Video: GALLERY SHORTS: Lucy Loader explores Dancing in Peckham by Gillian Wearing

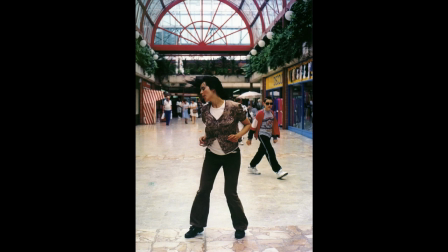12s
In 1996 Southampton City Art Gallery acquired one of Gillian Waring's videos called Dancing in Peckham which was made in 1994. Gillian Waring is a conceptual artist and one of the young British artists. She won the Turner Prize in 1997.
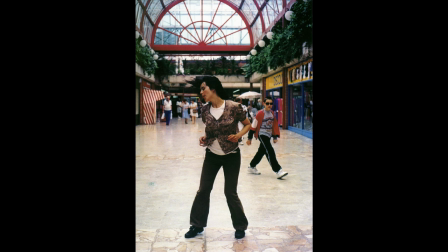30s
Working with photography, video and recordings of performances, Waring's practice explores identity by questioning how we present ourselves to the world. Waring's practice challenges the audience by revealing people's confessions and investigating public personas,
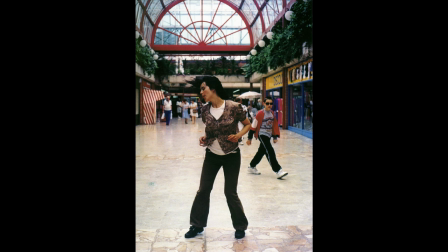46s
playing with the gap between fiction and fantasy and authenticity and artificiality. What is demonstrated in Dancing in Peckham is the space between private and public life. Waring captures herself dancing in a South London shopping mall. The camera becomes the voyeur staring for a full 25 minutes.
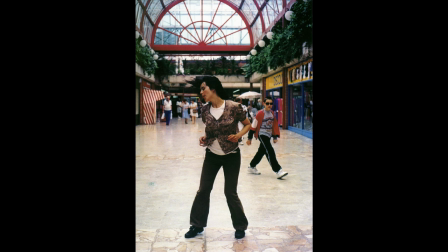66s
Dancing like no one is watching, she lets loose. There's no music playing, she's dancing to the music in her head, waving arms, twisting knees and boogieing on down with hair swishing. The passers-by react in bewilderment or indifference. Throughout the video you notice her switching tracks in her head as her dance moves change in style.
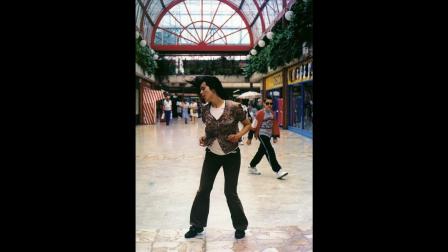87s
This is an image of someone in fantasy and escapism mode, having a private moment in a public space, dancing like you would in your bedroom. It captures her stepping outside of social conventions to illustrate what it is to unashamedly lose yourself in the private interior of your mind.
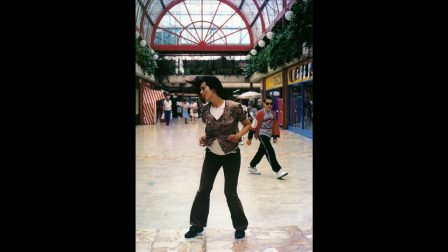105s
Waring mentioned being inspired by someone she spotted at the Royal Festival Hall who was dancing madly by themselves, not in sync with the music at all, but someone who was caught in a private moment. There is something quite profound and uplifting in watching someone dancing free from judgment,
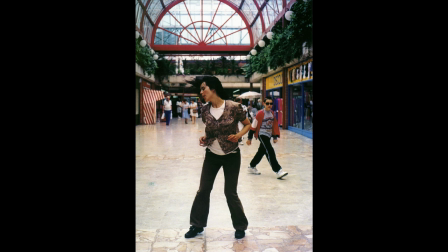122s
criticism and fear, to be free from being overwhelmed or consumed by others' expectations, particularly in a world which is constantly thinking about the way we're perceived by others. This work makes you think about the relationship between how we present ourselves in private and in public, how we perform with our bodies in these different spaces.
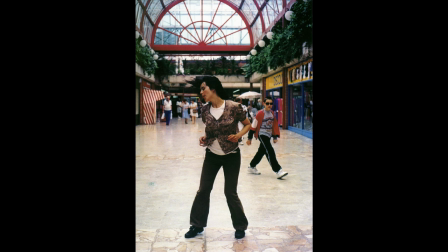142s
It allows us to question what is considered to be normal or outrageous behaviour. Dancing in Peckham was created before the internet even existed. Perhaps when you look at this video you might think that it's similar to what you might find on YouTube or someone dancing on TikTok.
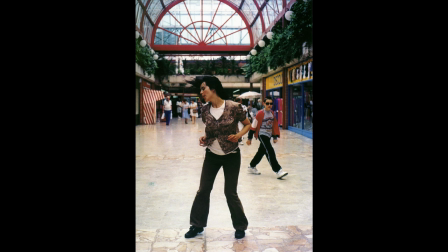158s
There is a difference though. The videos you might find online are arguably more self-conscious, with their intention to be entertainers or to be liked. In this video, and in an attempt to recreate the scene from the person she spotted at the festival, it seems Waring's intention is to forget the camera is even there.
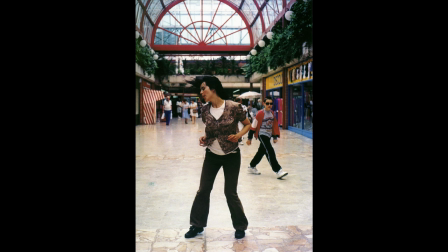175s
The passers-by left to believe she's lost in a private moment. However, much like the modern YouTuber or TikTok star, Waring did reveal that she practised her dancing beforehand, still having in part of her mind display and performance.
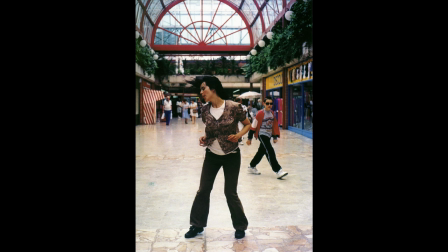191s
In this age of the internet and social media, the lines between our public and private lives have blurred, with the revealing and performing of bodies and identities splattered on different platforms. During isolation we are experiencing this blur even more often with video calls and live streaming.
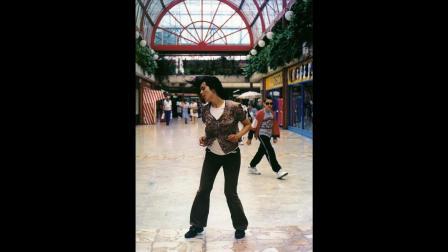210s
There is a feeling that our private lives are becoming even more public. We are connected and disconnected at the same time. Although Waring's reckless and energetic dancing creates a feeling of joy and makes us laugh or smirk, it also makes us feel uncomfortable.
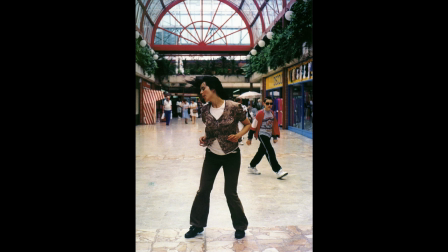228s
There is a disconnect between our private space in our head and a very public performance. It makes you want to know why she's dancing or what she's feeling. She's completely separate from the passers-by, revealing how we can feel isolated by the private interior of our minds in a busy space full of people,
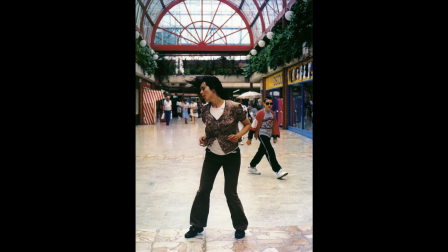247s
or how we can feel isolated by not knowing what's going on inside the minds of others.